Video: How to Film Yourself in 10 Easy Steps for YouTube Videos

This is going to give me that extra light, and then my background is going to be a nice background of a computer, a desk, and that's gonna be the look that I'm going for. Now, one important note here is when we set up our phone to our tripod, we want to use this back camera. If we use the front-facing camera, we're not gonna get as high quality video as if we were to use this back camera.
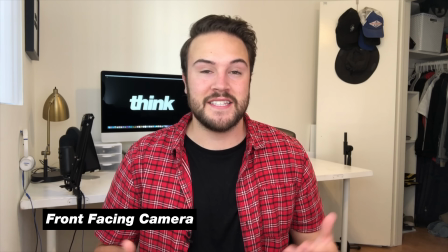265s
And so I'll show you the difference here. This is what the front-facing camera looks like, and this is what the back-facing camera looks like.
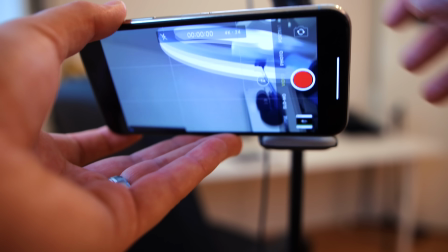272s
And the back camera is so much better. We definitely wanna be using that when we're shooting our videos.
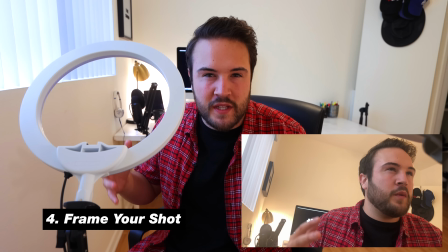278s
Step 4 is to frame up your shot. Now, basically what this means is you're changing how the camera is.
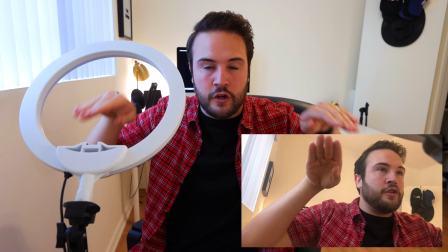284s
You wanna make sure that it is level to the ground. You also want it to be at eye level.
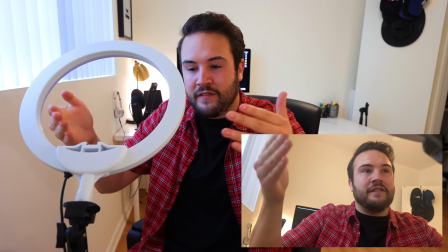289s
So right now, it's kind of underneath my chin,
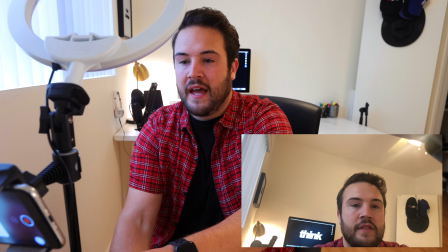293s
and we want to bring this stand up so that it is going to be right around eye level.
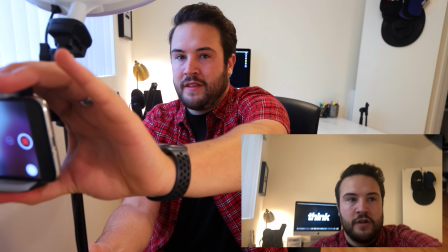299s
So this is looking a lot better, but we want to make sure that this is pointing in the right direction and that it is level.
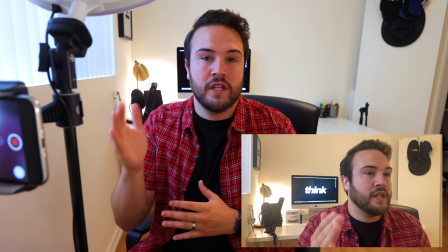306s
Now this is looking pretty good, but I can't see what it looks like. So this is gonna take some finessing.
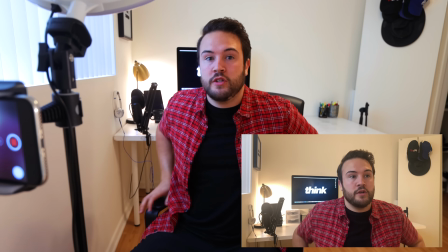311s
I also wanna make sure that I am in the correct spot. I'm probably going to back up a little bit, probably gonna be sitting right around here.
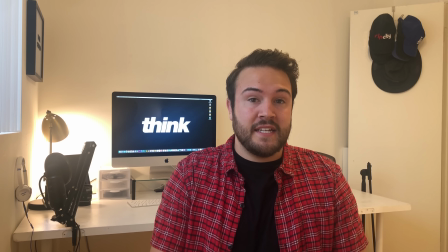318s
So I'm gonna do a test shot and see what the framing looks like.
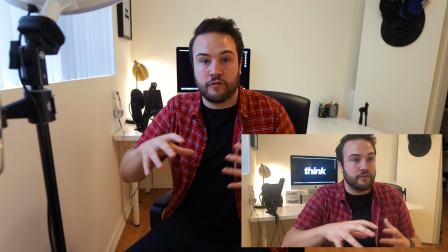322s
So I noticed that my head was more in the center of the frame, and I want my face at that top third level.
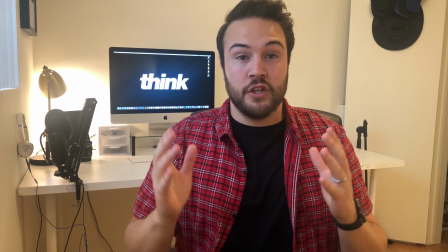328s
So I pointed the camera down a little bit, and I'm gonna look at the camera and I'm gonna see again if this is looking any better.
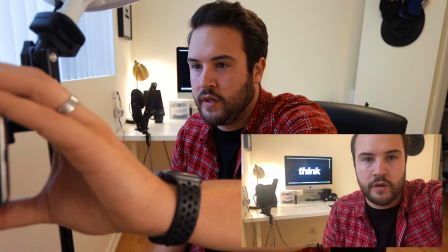334s
So it's kind of cutting off my hair just a little bit. So I'm going to tilt it up just a tiny bit.
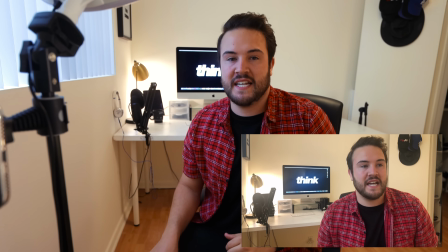341s
I'm gonna do one more test. And this is what you gotta do.
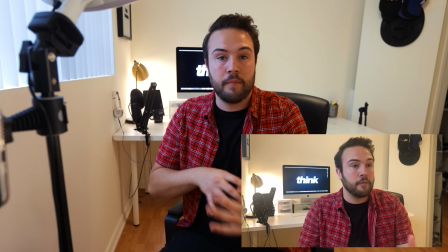343s
When you're filming yourself and you don't have anyone else to check the camera, you gotta go back and forth, but getting the framing right is really important. All right, so now that's looking really good, but there's a few things I wanna do in the background.
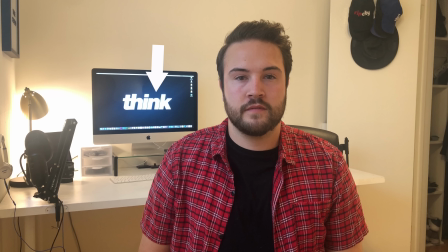356s
My computer screen is a bit too bright, so I'm gonna turn that down. And then I'm also gonna turn off that lamp in the background because it is a bit bright and overpowering. Step 5 is lighting. So I've turned on this ring light and I wanna make sure that I'm using
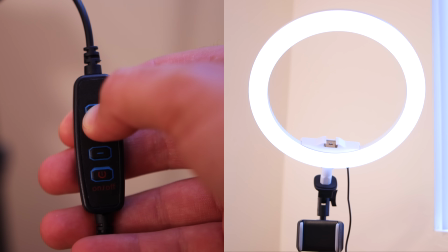374s
it at full brightness because I really want myself to be brighter than the background. That's going to help me stand out from the background. Now I don't want it super bright. This light is not going to get too bright, so I'm just gonna make sure it is at the full blast, and there it is right there.
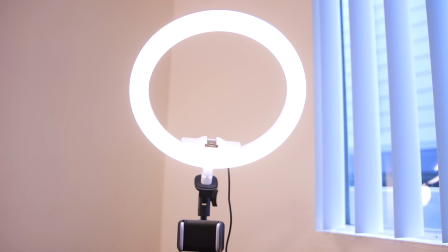391s
And I have it set to daylight because right here, this window is also daylight, and so this is coming through. This is going to match that same color, and then kind of all around me, it looks a bit warmer because those are lamps. Now the lamps in the background have a different color temperature than daylight. These are set to about 3200 Kelvin. And so right now we're kind of getting some good contrast in color and in brightness. Step 6 is to set your exposure and your focus on your camera. Now for me, I have face tracking on the iPhone,
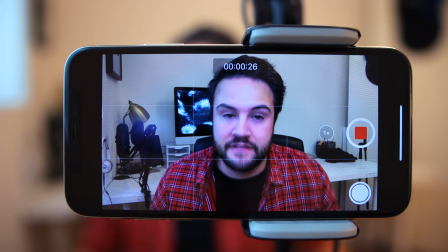425s
so I don't need to worry about the focus because as I move around, it's gonna keep my face in focus. For exposure, to keep everything simple, I'm just leaving it on the camera app and I'm not gonna touch anything. I'm gonna let the iPhone decide what looks best and then I'm just gonna hit record. Now, of course, this looks different if you're using a camera. Of course, you can use the automatic settings. Now, I definitely recommend learning how to manually set exposure. For the sake of keeping this an easy tutorial, I'm gonna let the camera do all the focusing and exposing of this shot. Step 7 is to dampen any noise echo. So right now in my new office, it's a bit bare. There's not a lot of stuff in here. So there's kind of a bad echo. So I'm gonna go grab some blankets. I'm gonna lay them out on the ground, and that's gonna help absorb the echo and give us a lot better audio quality.
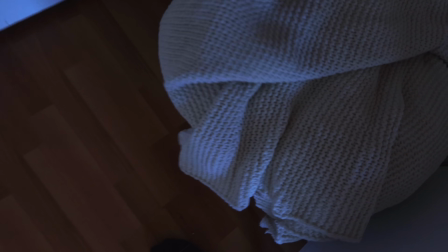Now the important step here is that these blankets do not end up getting into the shot. I want them to cover as much space without being inside of the frame.